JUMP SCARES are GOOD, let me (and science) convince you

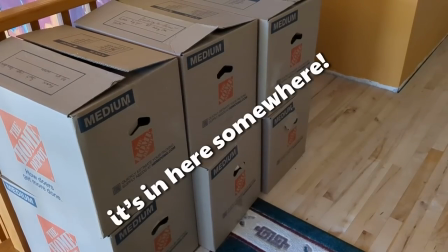[0:00]
I have a master's degree in media and culture, and I've studied horror professionally for many years now, so most of my friends think I engage with horror media like this. When in reality, it's more like this. Very undignified. When I sit down to watch a scary movie, I want more than anything to be scared, and I want a director to pull out every trick that they've got in order to get me thoroughly spooked.
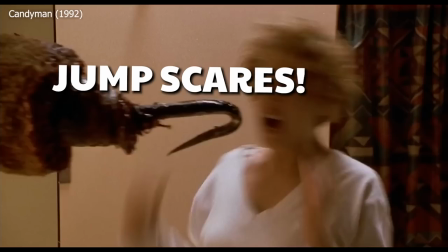[0:32]
A great way to do that is with jump scares.
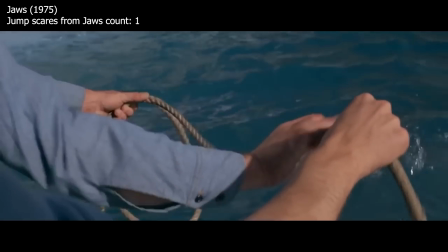[0:36]
There's a particular artistry to making a thoughtful and intense jump scare, and basically all of the best horror movies use them.
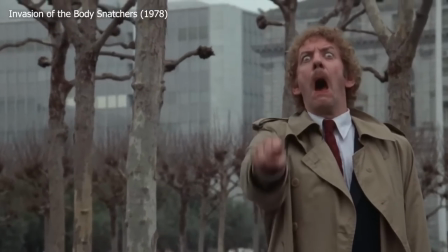[0:43]
Despite this, they've developed a bad reputation the last few years, and this film technique is in danger of disappearing entirely. I hate to see it, because I love jump scares, for pretty much the same reason most people hate jump scares.
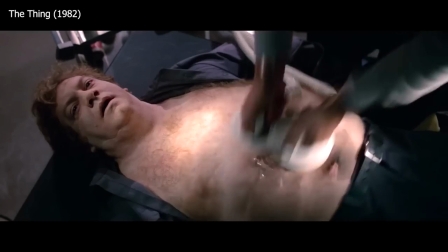[0:56]
A good jump scare can make a horror movie better. And the science backs me up on this.
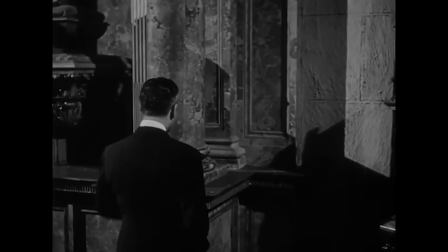[1:01]
The jump scare is an old cinematic technique.
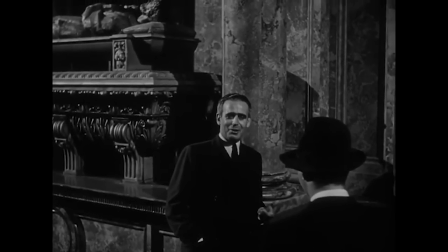[1:04]
It's generally accepted that Orson Welles and editor Robert Wise had the first jump scare, this bit with the bird and Citizen Kane.
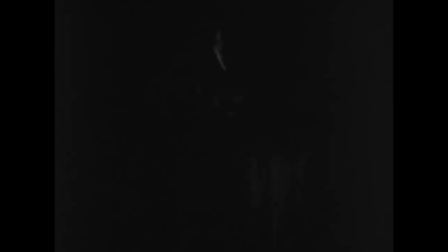[1:13]
Another early contender is the original Cat People, with a cut that became known as the Luton Bus, named for the movie's producer.
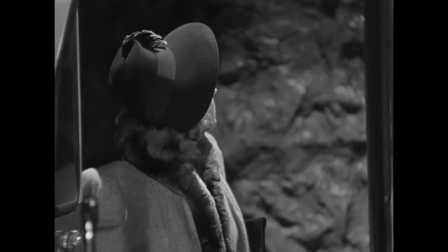[1:24]
The director, Jacques Tourneur, wanted the movie to stand in opposition to schlocky,
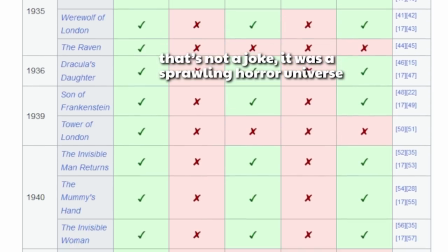[1:29]
low-class universal horror pictures, the Marvel movies of their day. Cat People was made to be intelligent and in good taste. And remember that, because it's going to be important in about 80 years. Jump scares have a very particular cinematic purpose. And while Citizen Kane isn't a horror movie, Orson Welles was absolutely using a jump scare in the same way that modern horror movies do. Here's Orson Welles himself explaining his intentions.
Everybody remembers that one scene where you suddenly cut to a cockatoo screeching just before... That was to wake up the audience. It's as simple as that. That's the entire significance of the cockatoo. I just can't get a... I can't get a pretentious answer out of you.
Jump scares have two aspects.
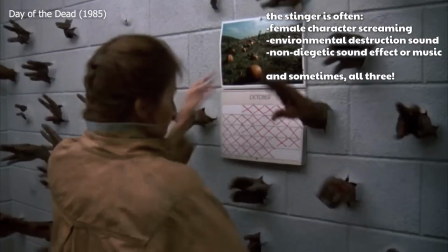[2:12]
A loud noise, called a stinger. And a quick on-screen appearance.
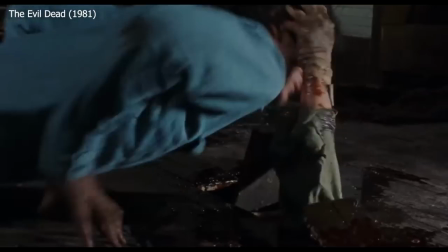[2:17]
First, something jumps out at you. then you jump in reaction.
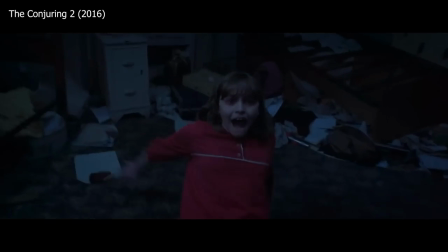[2:21]
Jump scares often, but not always, involve some kind of build-up, like a period of silence before the stinger, or a camera angle with a lot of negative space to imply something will appear in this area.
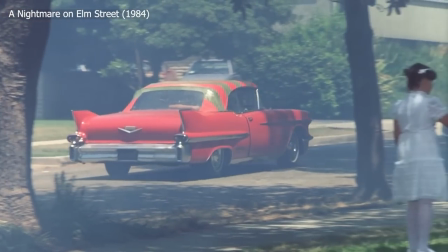[2:33]
As the audience strains to hear and struggles to make sense of this space, they experience a heightened sense of awareness and tension,
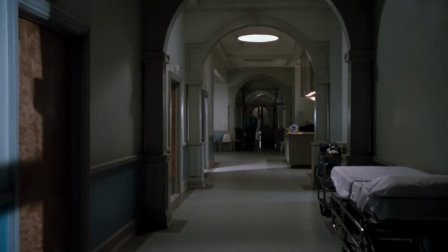[2:45]
which the jump scare breaks. This jump scare in The Exorcist 3 has a full four minutes of buildup. The static scene lulls you into a comfortable place and then delivers this incredible scare.
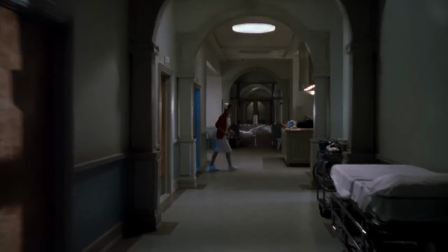[2:58]
It's one of the best, most memorable parts of the movie. The artistry.
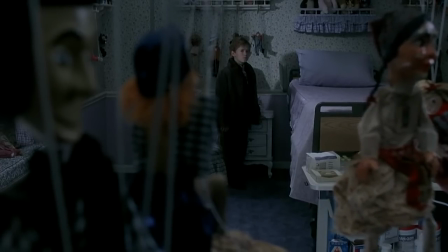[3:04]
The director might draw your attention to something innocuous, like these hanging dolls in The Sixth Sense, only to scare you somewhere else on the screen.
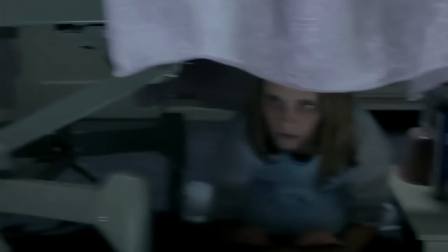[3:14]
It can be hard to appreciate the artistry of the setup slash payoff when you're, well, you know,
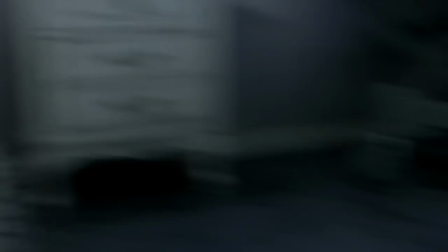[3:20]
too busy screaming and throwing popcorn everywhere, but a great jump scare has finesse.
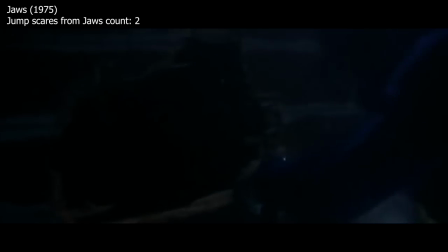[3:25]
After all, the basics of a jump scare, loud noise, sudden presence, these are easy to set up and almost guarantee a reaction. Even a child yelling boo from the shadows can scare someone, and children are notoriously harmless.
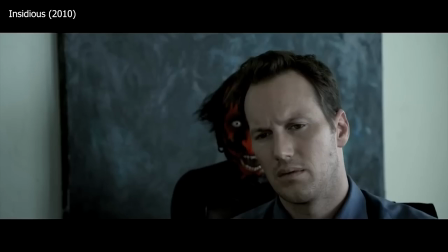[3:38]
There isn't any exact science that proves jump scares make horror movies better, but the paper Dissociable Neural Systems for Unconditioned Acute and Sustained Fear does
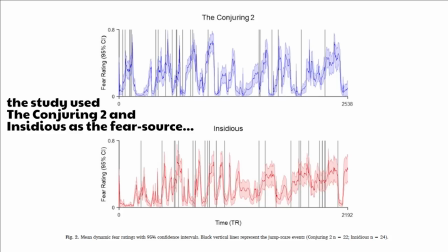[3:47]
suggest that the brain experiences different kinds of fear depending on what's provoking it.
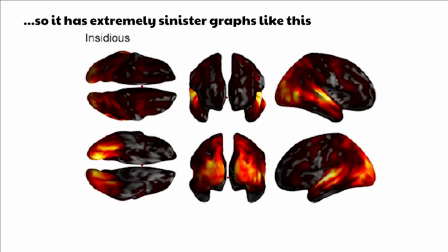[3:53]
A cute, threatening event, like when Benicula attacks